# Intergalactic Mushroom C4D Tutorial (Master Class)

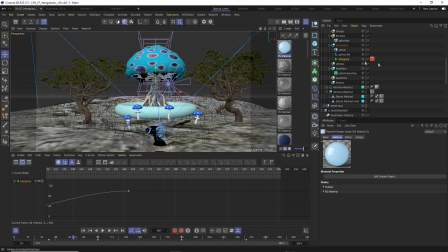41:00 I was just using the main keyframes in the scenes, and they were like driving all the secondary animations.
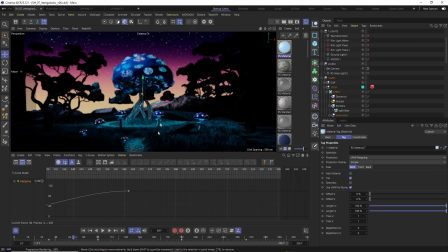41:07 So when I was somewhat happy with the veins and the lines coming out in and out,
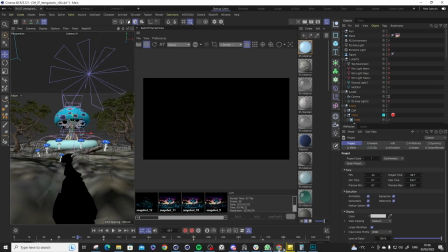41:13 which I was later on also exporting the mask for it, I start working on the X particles on the ground.
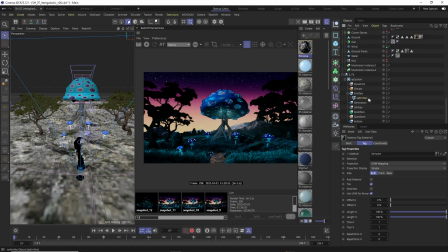41:20 So I use the ground which I already had before, and I decided to use
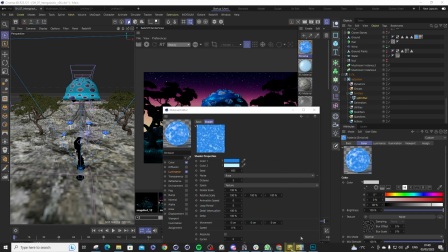41:27 noise for the generating of the particles, and also the color noise in the luminance channel for having the different colors for the particles,
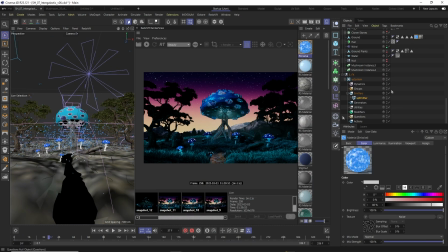41:34 so you don't have all of them the same color.
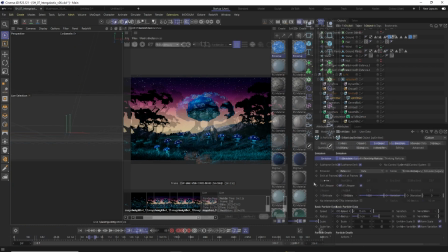41:36 The particles, when I was shooting with the emitter, they just shoot really high, so then I was adding some turbulence, adjusting the speed, and I just wanted to make this kind of like fairy dust,
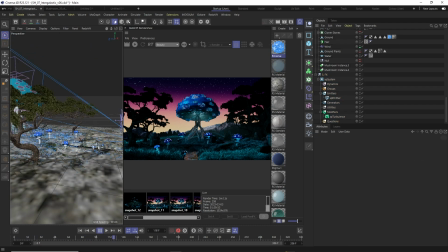41:45 or just like small particles on the ground, and I just brought the wind, so then kind of like blowing towards the mushroom, and then at the end blowing the back.
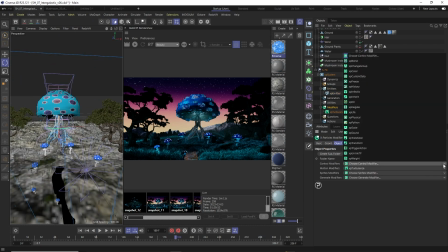41:54 When I did the first test, the particles all around the scenes, it was kind of like too much, and then they were getting towards the camera.
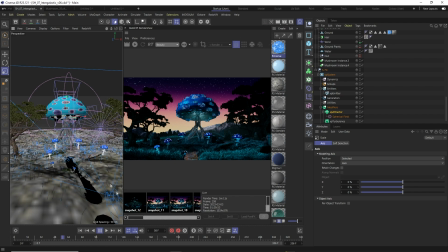42:01 So I decided to maybe try to use attractor and help them, so when they're getting blown, the attractor start like sucking them in the mushroom.
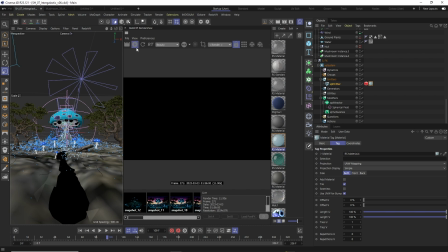42:10 But it was getting like overwhelming. There was like particles kind of all around the place.
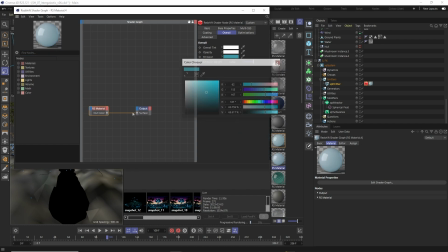42:16 You can see there's a scene where there's like particles fairly visible, but they're getting everywhere.
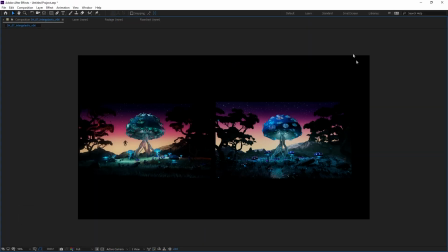42:21 So now I just link them again through color data or vertex node to get them,
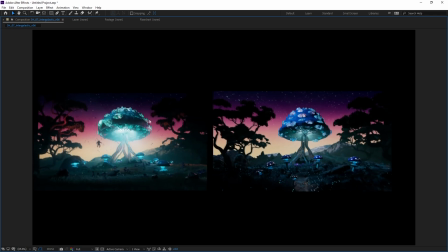42:29 and you can see they're kind of like fairly prominent, or like not prominent, but they're like taking too much attention. They're like blowing all the way towards the camera, quite high.
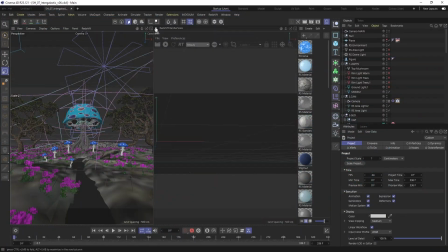42:39 I wanted to keep them really low above the ground, like not, because especially they don't have the details, they're just like dots, so I don't want them to look like
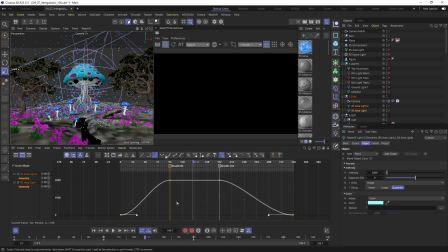42:50 basically overpowering the rest of the image. So here I'm just like adjusting
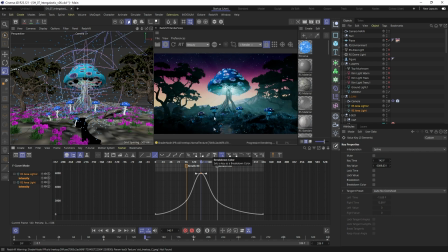42:57 the animation of the intensity of the light in the mushroom to become really bright when we're like getting to the center point, like playing with the tangents to light have like increasingly like bright and shining. And for the particles,
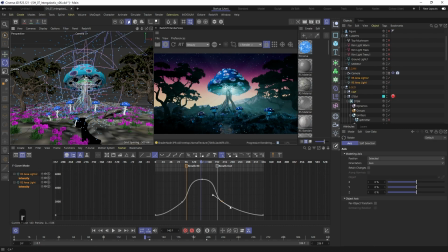43:13 I was also using the small technique that I was actually flipping those particles as a disk, but I think I'll be building it in a second. I wanted to kind of fake or cheat to see more under the mushroom, so I just like rotated the cap, lift it up a little bit, just to have a little bit more visible to see what's going on over there.
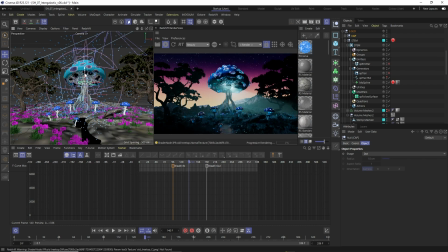43:32 Of course, if you lift it up too high, then you have the light shooting for everywhere.
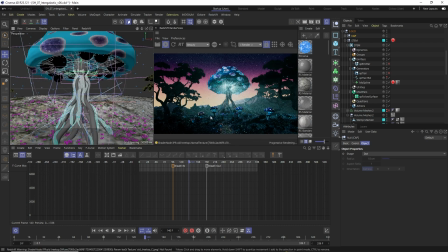43:37 So it was just a personal preference, just like small tweaking of the lights back and forth to get something I'm somewhat happy with.
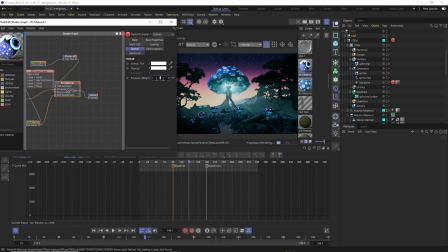43:46 Then again, adjusting the emission of the supporting the mushrooms, animating in and out.
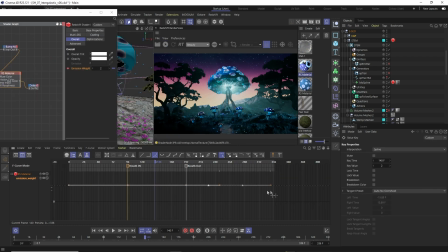43:55 So in the beginning they are really dark. You know the drill.
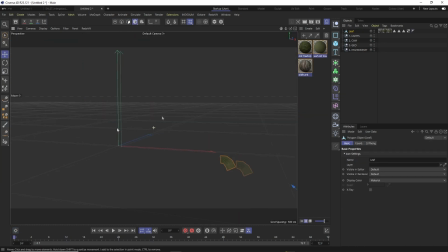44:00 I'm just using the same keyframes, so it's kind of like in this animation is actually kind of fairly simple animation. There's some simulations around it, but otherwise everything is driven by just two directions, in and out. And here I start playing with the leaves. I wanted to have some gravity and some randomness.
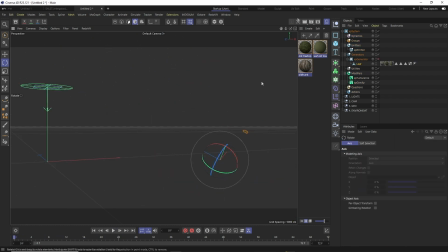44:18 You can even put the randomness on the gravity node. And I just wanted to make in separate scene leaves, which I use the model from the tree.
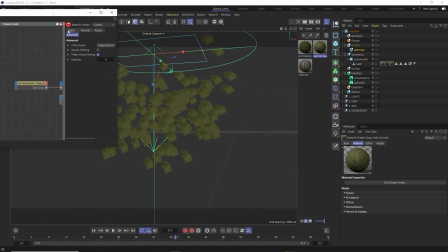44:27 I just select one of the leaves.
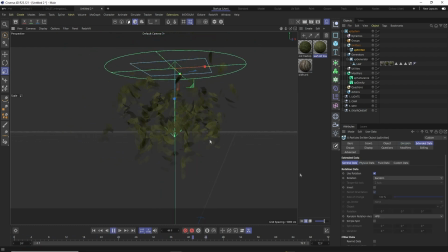44:28 I make sure I'm using the alpha to cut it out, to don't have just like rectangles, and then I add in extended data, some randomness, so they look like kind of more organic. And then I didn't want to emit from the actual leaves because it'd be heavy geometry, so I just make like this kind of like balls,
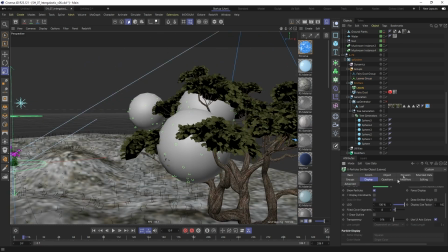44:47 which I made later on invisible, and those were used for emitting of the particles,
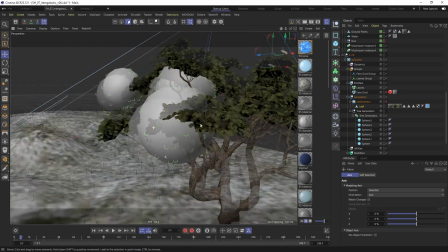44:52 which having those functions I set up. So they have the gravity,
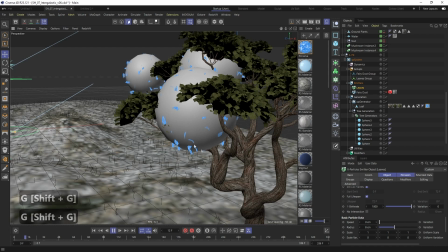44:57 they have just some rotation, and there is a turbulence slightly which is blowing to them,
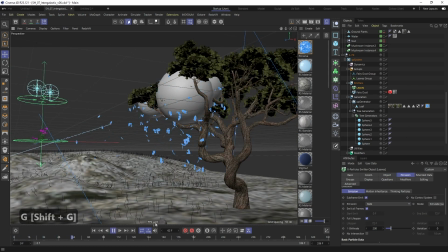45:02 so they're also like leaves just like slowly falling down and catching some different winds.